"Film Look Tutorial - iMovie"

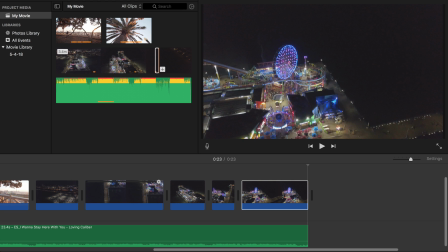8:42 Okay, so now the next thing we need to do is add a transition. So go back into the media folder here and then go to transitions,
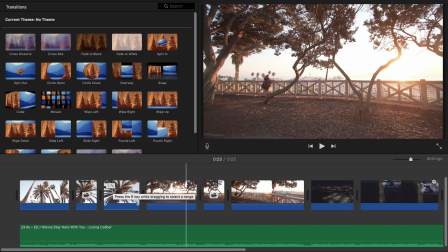8:50 and you only want to use transitions when you're changing a scene, a completely different scene, or a change in time.
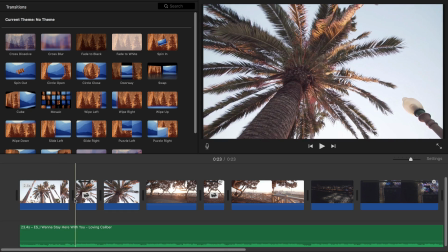8:58 You don't ever want to add transitions in between clips like this because it will not make sense at all.
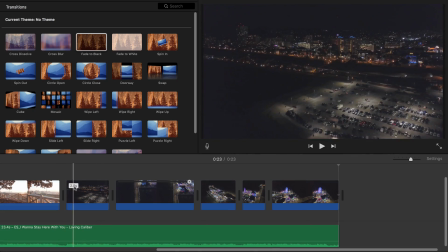9:04 If you see, that just doesn't make sense. So I would suggest you guys add transitions only in between 2 different shots.
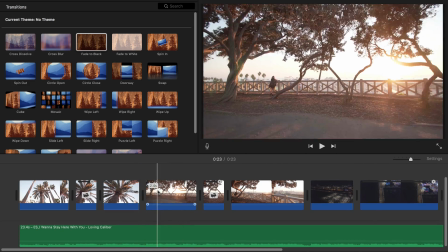9:13 So in this case, we could probably add a transition.
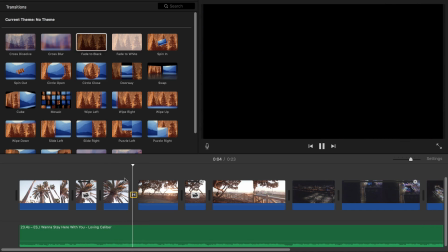9:18 We can see what that looks like. So that one doesn't make sense.
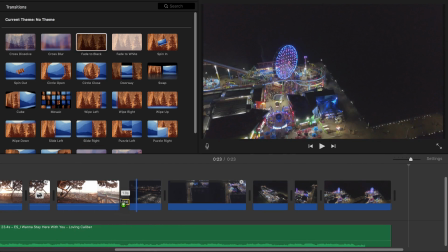9:24 So I'm not going to add one there. I'm going to add one over here though, and that will make sense. And we're going to add another one in the end because that's going to fade out, obviously. Sweet, so that looks good.
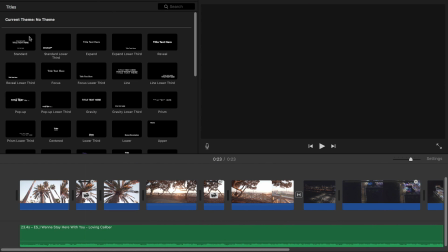9:38 And then the next thing we need to do is add a title. So go to titles and then go on to the, I think it's called Zoom.
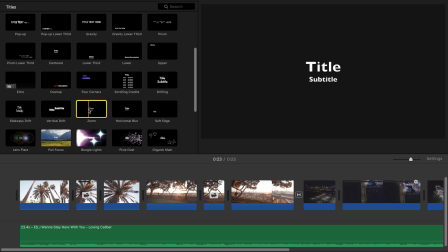9:46 This is the only title I like from all of iMovie's titles just because it's very subtle.
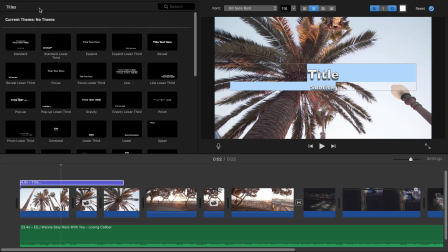9:51 And I don't like any of these crazy looking ones. It just kind of makes it unprofessional in my opinion.
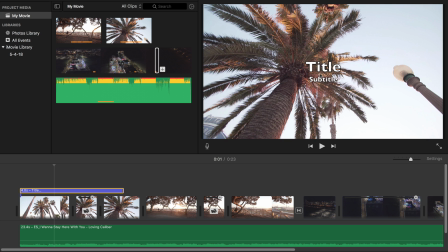9:56 So I'm going to go ahead and select this one. I'm going to go on to the text here by double clicking on this.
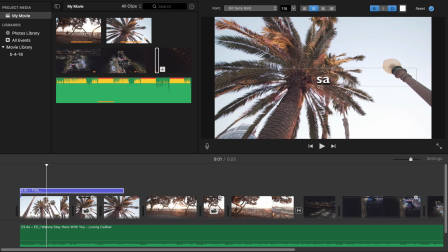10:02 And I'm going to go ahead and change everything. And I'm going to type in all caps, Santa Monica, and then California.
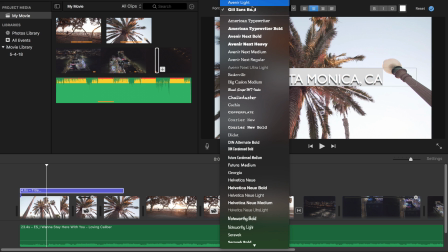10:10 And I'm going to uncheck all of these. I don't like that at all. And I'm going to go to the font, and I'm going to change the font to D dot.
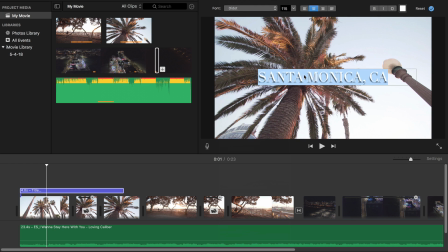10:18 I'll have a link in the description. And here, this just kind of makes it look really nice, okay? And I'm going to change the font to about 58 or maybe 80.
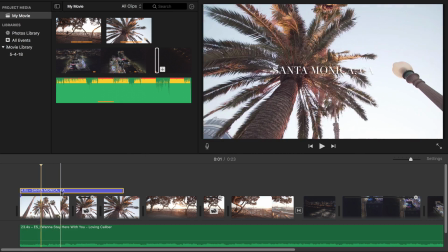10:28 I think 80 looks fine. So now if I go back, you're going to see how subtle but very nice of a opener that looks.
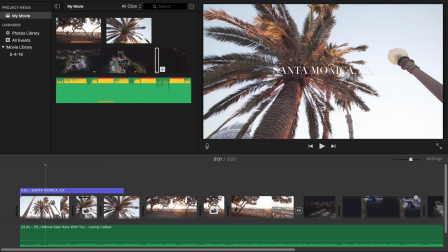10:36 Now you can always change the font, the color, and everything. If it's hard to read, by all means change the font.
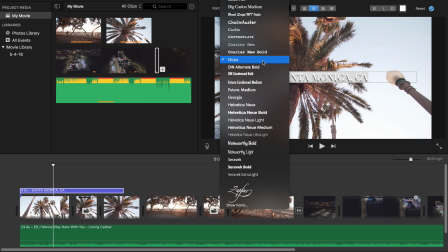10:43 You can change it to like Helvetica New, or they don't have that much fonts, unfortunately.
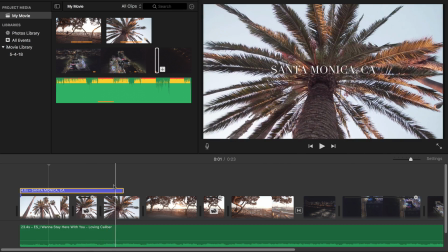10:49 You can do something like that where it's easier to read, but I personally don't like that. I like the original one, and maybe we can change the font or the color here.
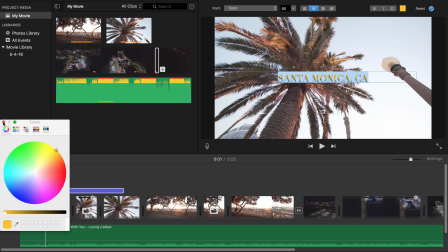10:58 So I'm going to do yellow, and I'm going to go back.
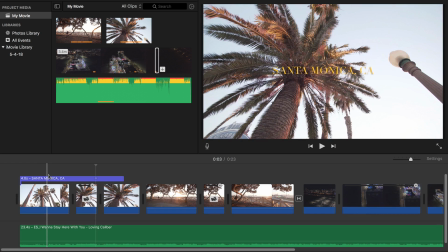11:04 Alright guys, so once you go ahead and add the text, the last thing you want to do is go ahead and color adjust the video.
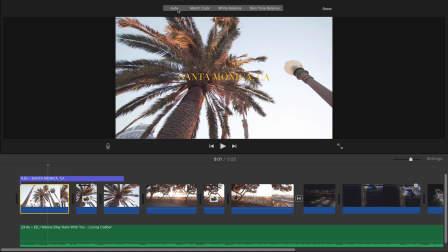11:10 To do that simple, I'm going to go ahead and go onto this button here, and you can go ahead and click on auto to auto correct the video quality. But in this case, I'm not going to do that. You can also do white balance. So I'm not going to do that though. I'm going to go into this here, and this will allow you to change the color adjustments.
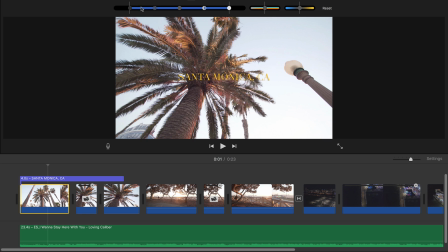11:29 So here you can change like the shadows and highlights, midtones, and so forth. So in this case, you can make it more dark in the shadows, or a little bit more contrasty right here by clicking these and dragging them outwards. So it will make the text a little bit easier to read.
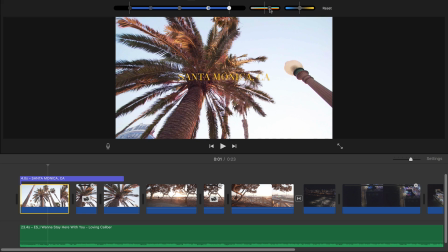11:46 Over here, you can change the saturation, which is the saturation slider. You can decrease this all the way to make it black and white, or increase it to make it very saturated and bring out those colors, but it will look really bad.
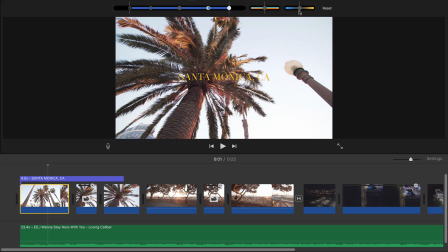11:58 So don't ever really change the saturation. And over here, you can change the tone, so you can make it warmer or cooler. In this case, since it's the beach and the sun is out, I'm going to make it a little bit warmer. And then here you can crop the video and so forth. I'm not going to get into all of these tools.
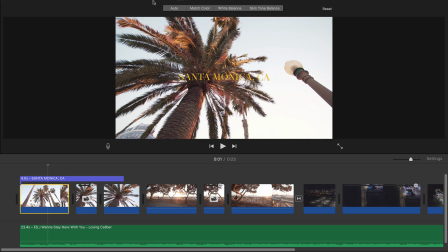12:15 If you guys want me to do an in-depth tutorial of all of the tools again, and an updated tutorial, just leave a like and I'll be able to do that for you.
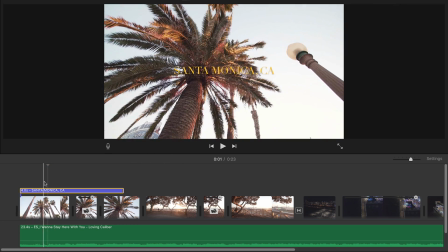12:23 So press Command C to copy the adjustments we made to this color here. Select the new clip here, and you can see there's a difference.
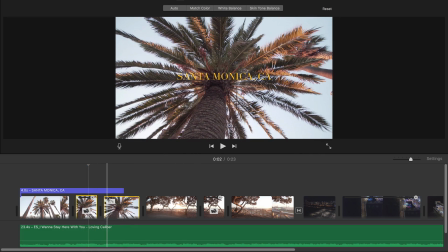12:31 And this other one here, so Command click on both of them. Then hold down Option, Command C, I think.
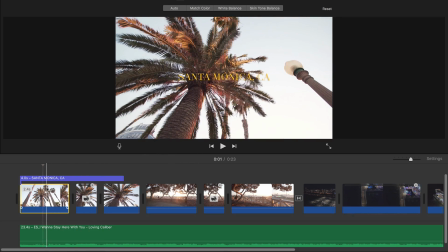12:40 And that will go ahead and paste the adjustments, only the color adjustments, to those clips.
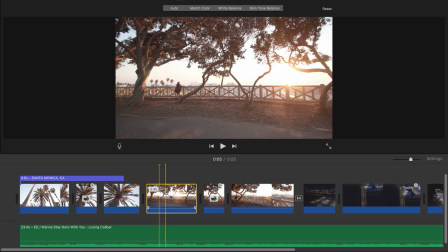12:47 Maybe you want to do it to this one as well.